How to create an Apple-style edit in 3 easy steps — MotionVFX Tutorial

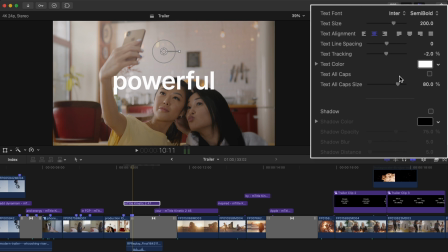248s
You'll see we have lots of options for customization, but it is all easy to adjust. Let's first adjust what we want our text to say. We have options to change the in and out speed, as well as if you'd like it to accelerate in, ease in, and more. Let's change this to ease in.
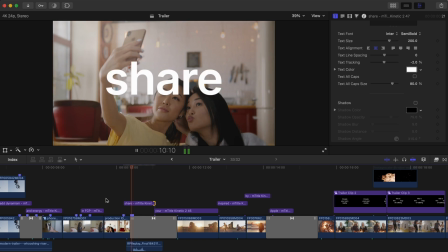267s
And there it is, it almost reels us into the transition.
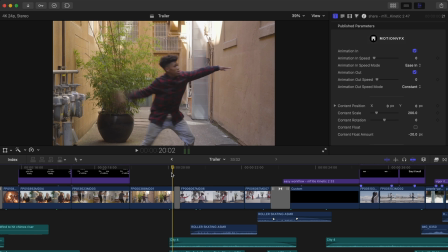272s
Last example, let's get colorful with this one, especially since these shots are fun and colorful themselves.
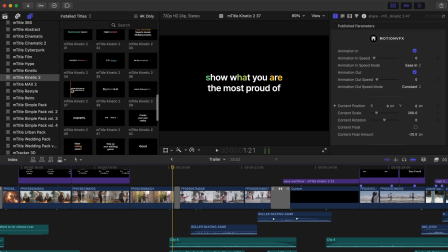278s
Let's add one of the awesome options for text with a color gradient on them, and we'll go with TITLE 37 here in MTITLE KINETIC 2.
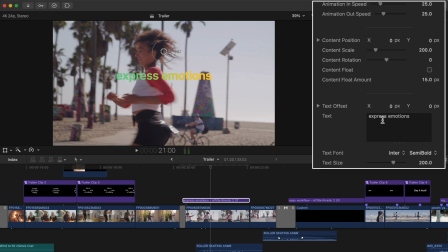285s
Let's first write our text, and we'll bring it to the center of the frame by hitting Show Horizon by clicking View. Then we can adjust the Y axis in the inspector, or we can use our on-screen controls here.
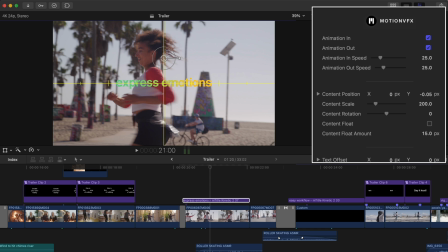301s
And I'll adjust animation in speed, so as she starts to spin, the color starts to show up.
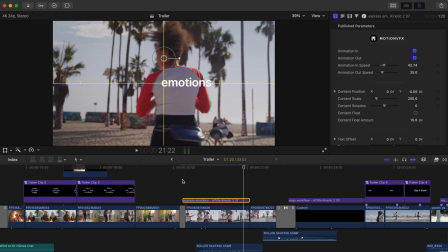308s
You'll see at the end of this that we start to animate out, and it would look much better if the title ended when the shot does, so we'll turn off animation out here. Let's also turn off our horizon. And last thing we'll do is change the color.
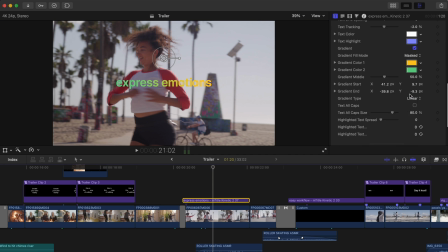320s
I'll go with a vibrant sunset color, so I'll just change this to a pinkish red.
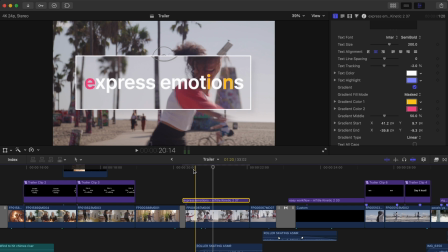325s
Quick tidbit, if you don't want this text to have the color animate in, just change the gradient fill mode to full. And that's it. I hope this video provided you with some benefit. If it did, make sure to smash that like button. and don't forget to check out MTidal Kinetic 2 as well as M Transition Zoom 3 on the MotionVFX website so you can also create some dynamic Apple-style edits. Have a great day guys!